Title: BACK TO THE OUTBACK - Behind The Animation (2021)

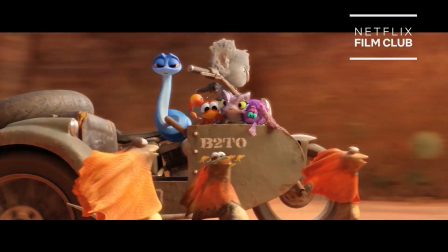0:00 These sequences are why you get into animation in the first place. It took thousands of drawings to pull off.
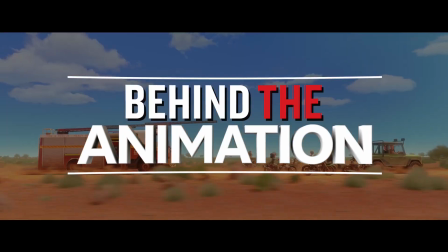0:06 We're about to go behind the animation with Back to the Outback.
Let's finish this.
Back to the Outback is a buddy comedy between the world's cutest koala,
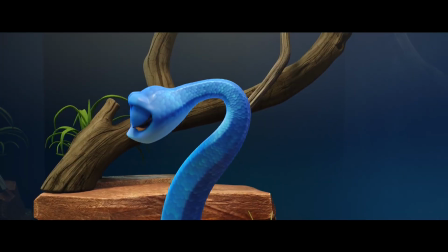0:15 who's a little bit of a jerk, and the world's deadliest snake with a heart of gold.
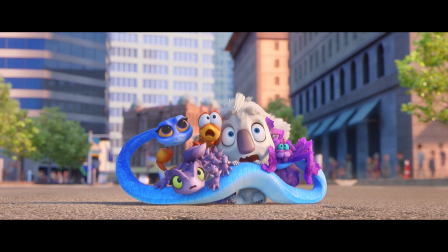0:20 They, along with a few friends, escape a zoo and travel back to their home in the Australian Outback.
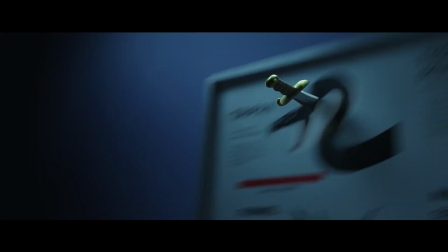0:27 We got some deadly creatures to hunt. Where did they get that cool truck?
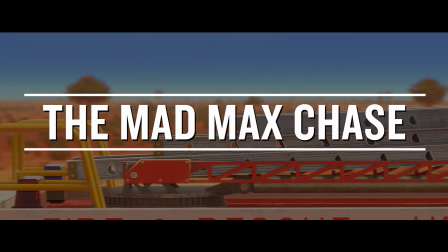0:31 The scene that presented the biggest creative challenge for us was definitely the climactic chase at the end of the movie,
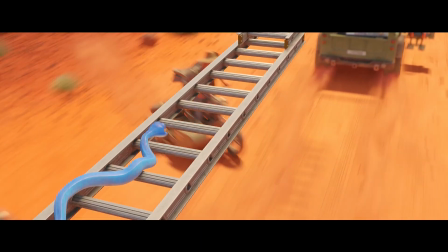0:37 involving a fire truck, motorcycles, bikers, and hundreds of animals. We just brainstormed all of these crazy, wacky ideas, like what could happen in this chase.
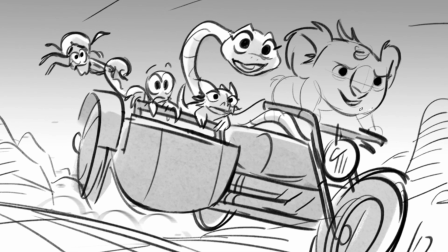0:48 And originally I did this pitch where there was just a kangaroo driving a motorcycle in the background.
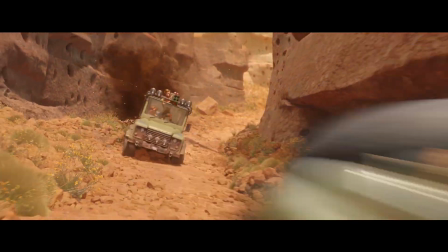0:53 It was just a throwaway gag that got a laugh, and so it really opened it up to add more animals driving,
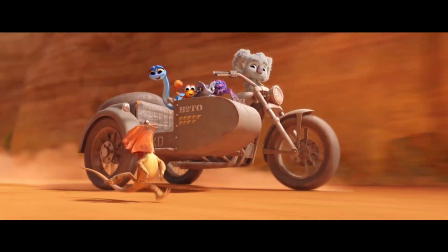1:00 and then that's where the idea of them commandeering this little motorcycle with the sidecar came in.
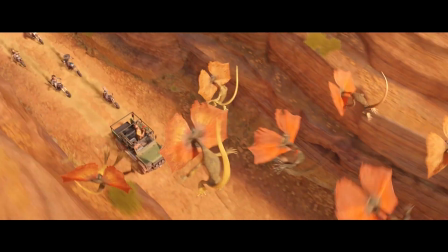1:04 You had a vast landscape, but then it had to be approachable and relatable with very small characters.
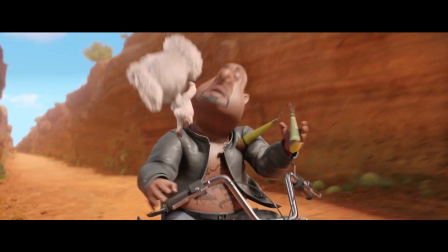1:11 So we always managed to seat them in vehicles. They were always smaller than what they were doing.
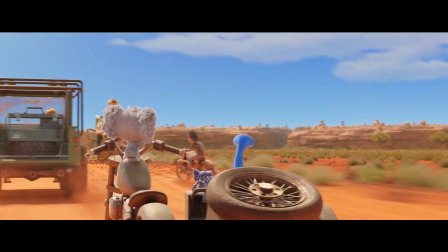1:17 Look, there! How do we turn this thing?
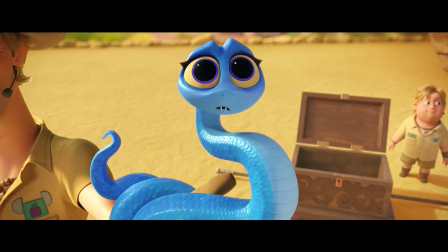1:19 How would you turn a motorcycle quickly if you were a snake, a thorny devil, a spider, a scorpion, and a koala?
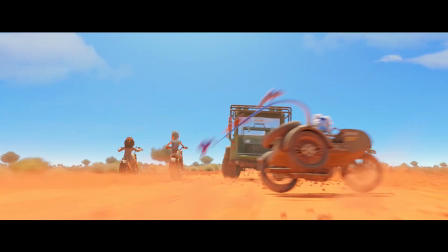1:27 It's a group effort because you can't hold the throttle and the steering and sit all at the same time.
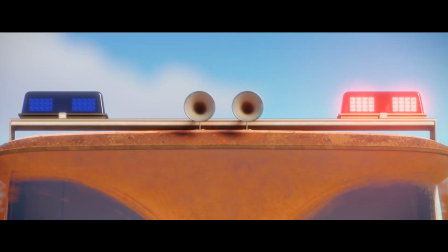1:33 When you see Pretty Boy driving a fire engine, he's actually standing on the steering column to do it.
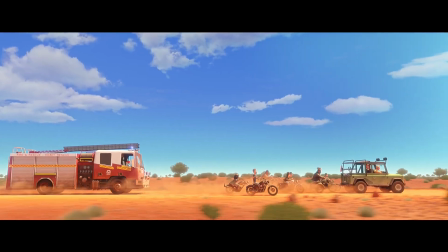1:38 So he's not just using his arms to drive the truck, but his feet and weight are shifting with that too.
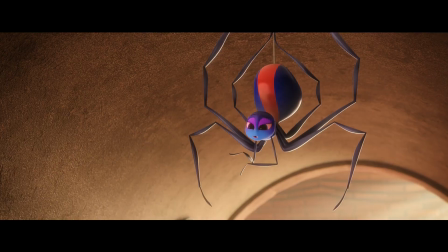1:44 Are we waiting for the ballet? No, a flush. Okay, sorry, what?
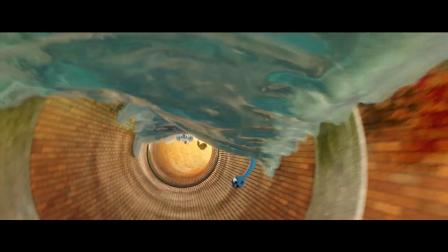1:53 For the sewer escape, it was very important that we kept the energy going in the scene. We had to keep the camera moving, and most importantly, we had to keep the animals look like they're having fun.
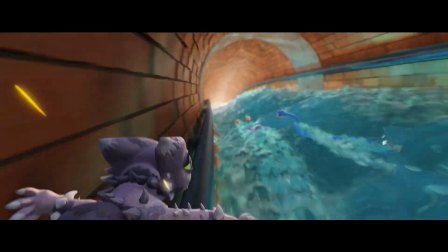2:02 Even though they're surfing in dirty, stinky sewer water, they're just having the time of their lives. Everyone except Pretty Boy, of course, who's not used to getting dirt under his fingernails or mud on his fur.
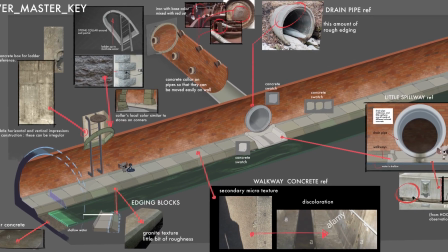2:12 We built a bunch of different pieces of sewer pipes, and we composited them all together, and we ran a camera through there. And that told us a lot about how fast they would move, where different actions would take if we needed to add more space there.
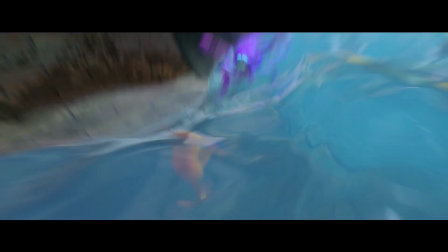2:26 We used the saturation of the water itself and the brightness of the brick, and it brought a levity, and it helped convey the sense that the characters were experiencing freedom really for the first time.
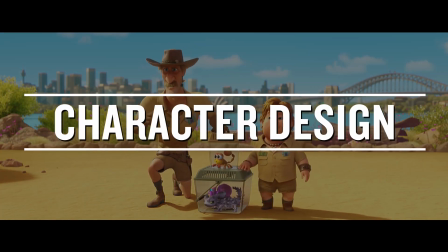2:38 In this box is one of Australia's deadliest creatures, and he's no bigger than my hand. Sting, sting.
The biggest challenge for designing characters for this movie was taking animals that are naturally
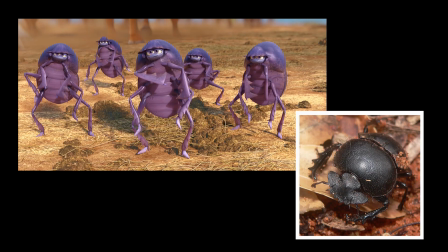2:52 scary or kind of a little off-putting and making them appealing,
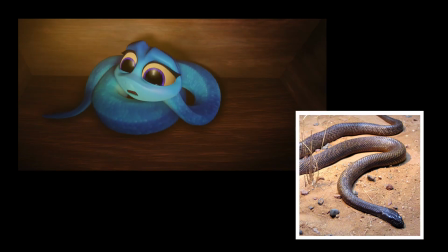2:57 but not taking away the things that are honest about them.
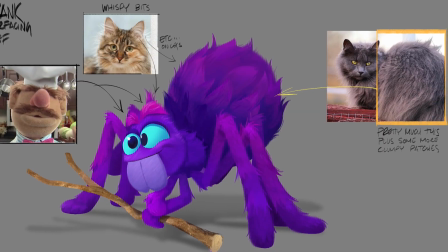2:59 There was reference that went into creating them and to modeling them, but always with a mind towards bringing out their more expressive characteristics.
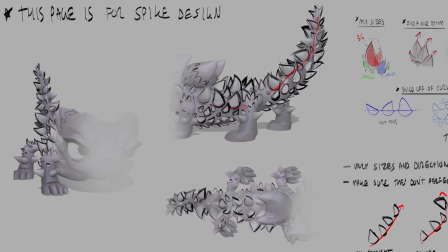3:08 So a koala's ears would get larger, or the spines on the lizard would grow.
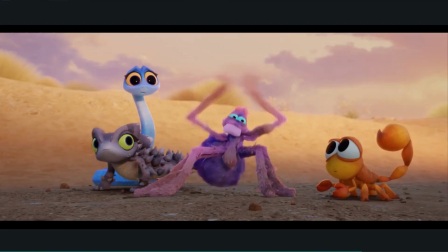3:13 It would come down to almost a caricature of playing up the things that would make them most original as characters.
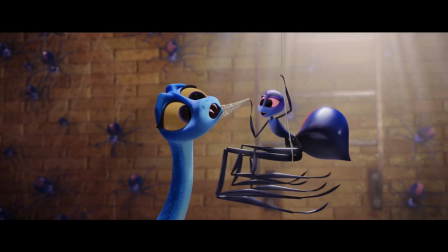3:23 Harry and Claire had a very clear vision for Legs, the spider, because they wanted her to be a femme fatale,
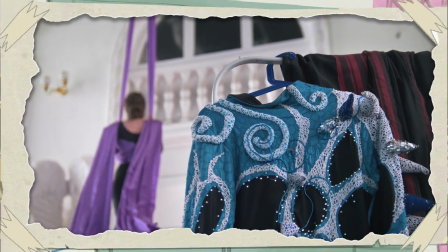3:28 and I think they were really drawn to silk aerialists who did these acrobatics on these silks,
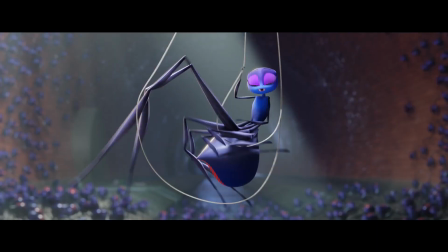3:34 and we had that challenge of what do you do with all those legs?
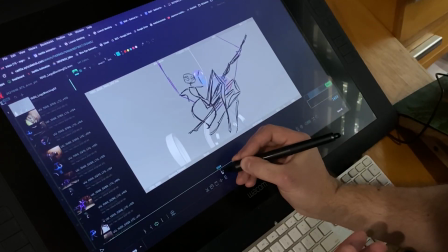3:38 I went through the sequence quickly and just sketched in some poses to just establish where her body would be,
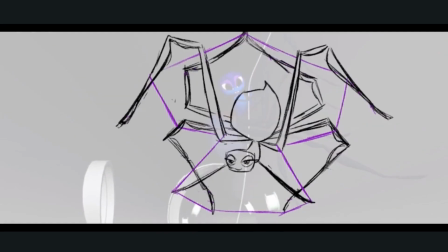3:45 where all those legs would go, how to get shapes that seemed like knees or ankles,
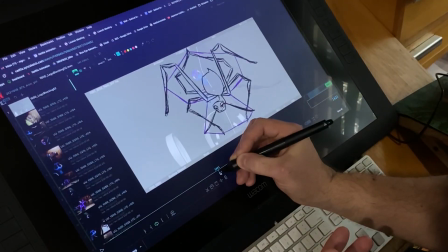3:50 and how to transition from one pose to the next and make these great web shapes that we see.
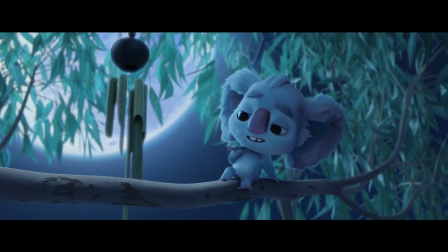3:56 What kind of family is going to want a bunch of ugly bugs like you? You're really mean.
We have these characters that lead dual lives. So first we see Pretty Boy. He's like a little toddler, big eyes, cute expressions.
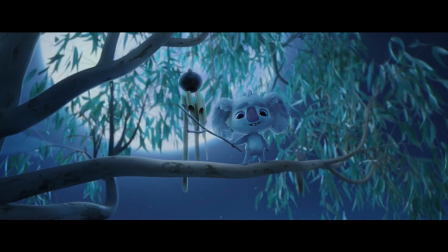4:08 He walks around like a baby would. But then when you see him reveal his true colors, you see that baby posture slumped down into kind of a tired,
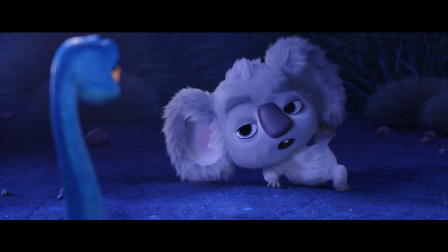4:16 middle-aged, jaded actor who's seen it all and done it all.
Chaz!
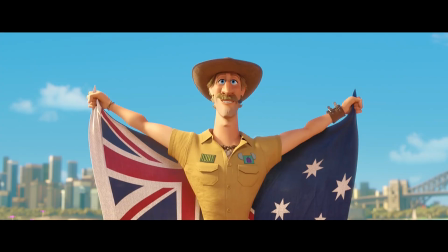4:21 Hot!
On the surface, Chaz is a rugged,
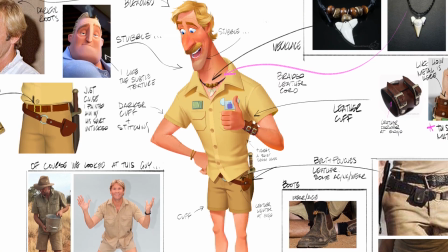4:27 outdoorsy Australian macho man, kind of a Steve Irwin type, but he's really not like what he claims to be.
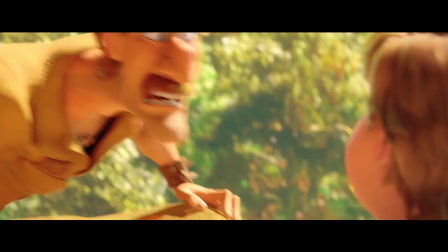4:33 So it was fun to drop little hints along the way.
I never tracked a lion, or rhinos, or wolves.
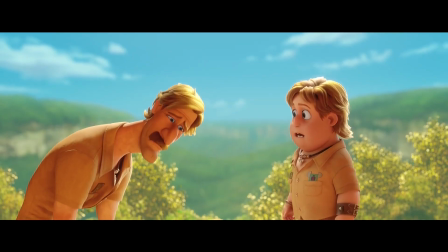4:40 He's got a little more defensive look on his face. His brows are up, his shoulders are slumped, his body slumped.
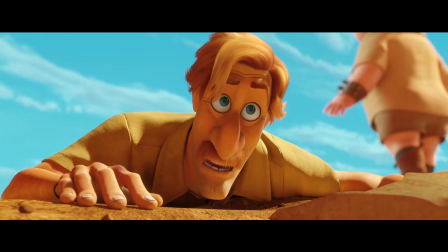4:46 He's even down at Chazzy's level. And it's fun playing one character design two different ways.
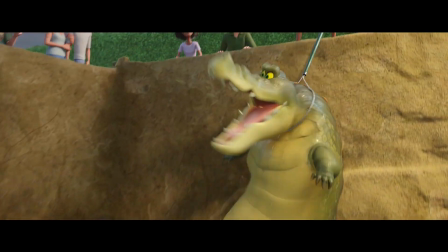4:55 One of the characters that was like the most challenging to kind of really land was Jackie. She's like a saltwater crocodile.
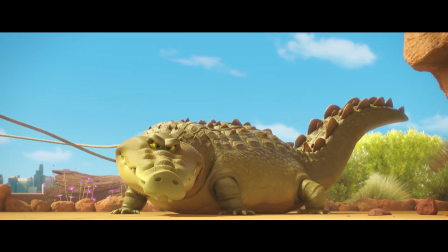5:02 So it's that mix of how to get her to perform, to kind of make her theatrical, but also to have that like warm, motherly feel.
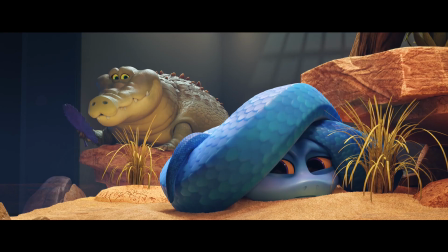5:10 And how are my babies tonight? Maddie, I almost forgot.
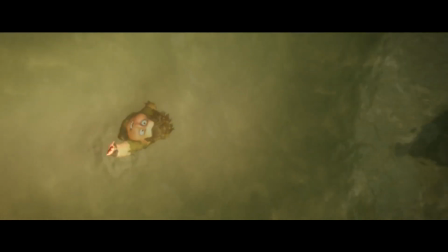5:15 Plus also in moments, you know, making her actually feel like she's scary and she has that weight and mass of a saltwater croc.
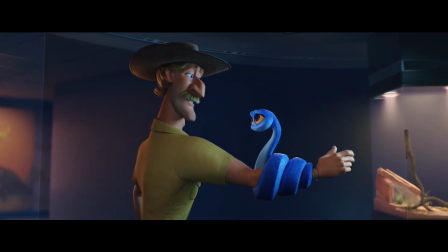5:23 Ready to get out there and meet your public? I'm gonna make you so proud out there.
Even though Maddie is a taipan snake, which is the deadliest snake in the world, she really wants to be loved.
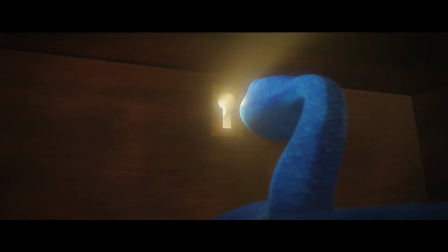5:34 She's very insecure.
Please let them love me. Oh no, sit the bar lower, Maddie.
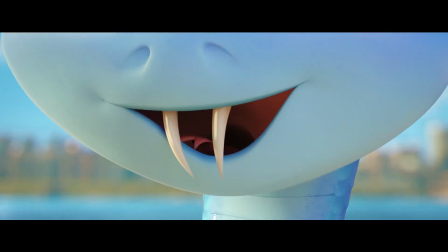5:39 Maddie gets brought out into the show. She brings out her fangs, thinking that everyone would be impressed by them and she'd be loved and adored by the crowd.
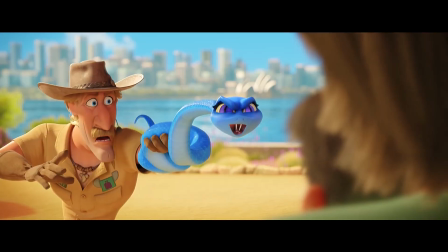5:48 But then the opposite happens. They look at her like she's a monster.
Where's my son?
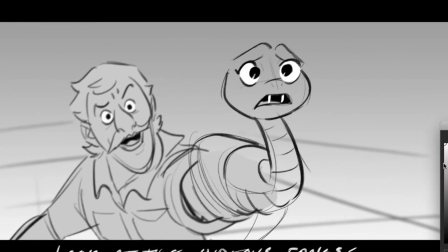5:53 We actually draw Maddie differently when we're seeing her through the eyes of the audience from the people, pedestrians on the street.
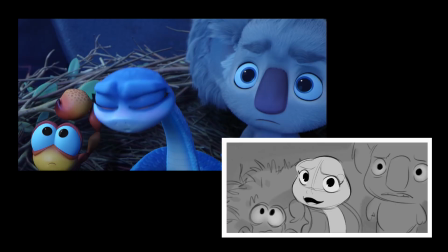6:00 Normally throughout the movie, she's drawn with big, doughy eyes. She's just very pretty.
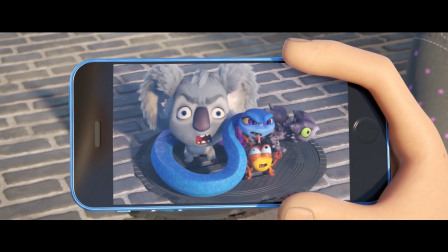6:05 But when we see from the audience's perspective, they're seeing the fangs. They're seeing the snake-like slits for eyes.
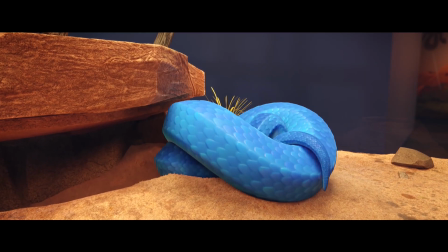6:12 I'm not beautiful. I'm a monster.
She has no hands or legs, and it's like, how do you get her to emote?
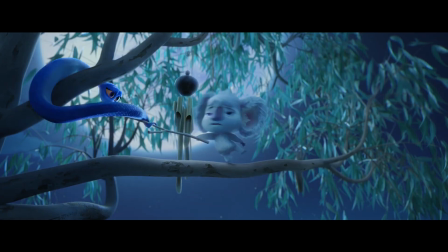6:19 How do you get her to hold on to things or grab things?
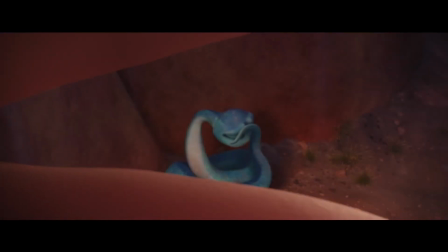6:23 There's a lot of kind of very human expressions that she does, and she really only has her tail to make those.
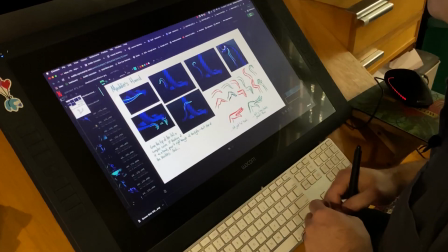6:29 We try to get little S-curves and little flourishes in the tip of her tail so that when she is gesturing to one side or pointing or something,
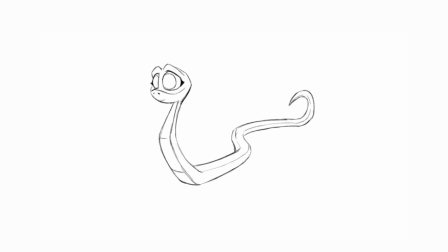6:37 we get this sort of elegant shape through her tail. We tried to have her carry her posture so that you got the feeling of like, here's a neck, and here's a chest, and here's a torso, and then where she contacts the ground would almost be like hips.
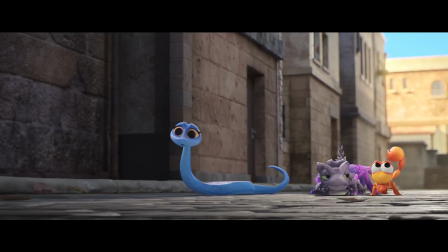6:50 We wanted to keep her tail off the ground and flip back and forth, almost like a young woman who is walking quickly might swing an arm or a ponytail or something. Let's go get our friends back.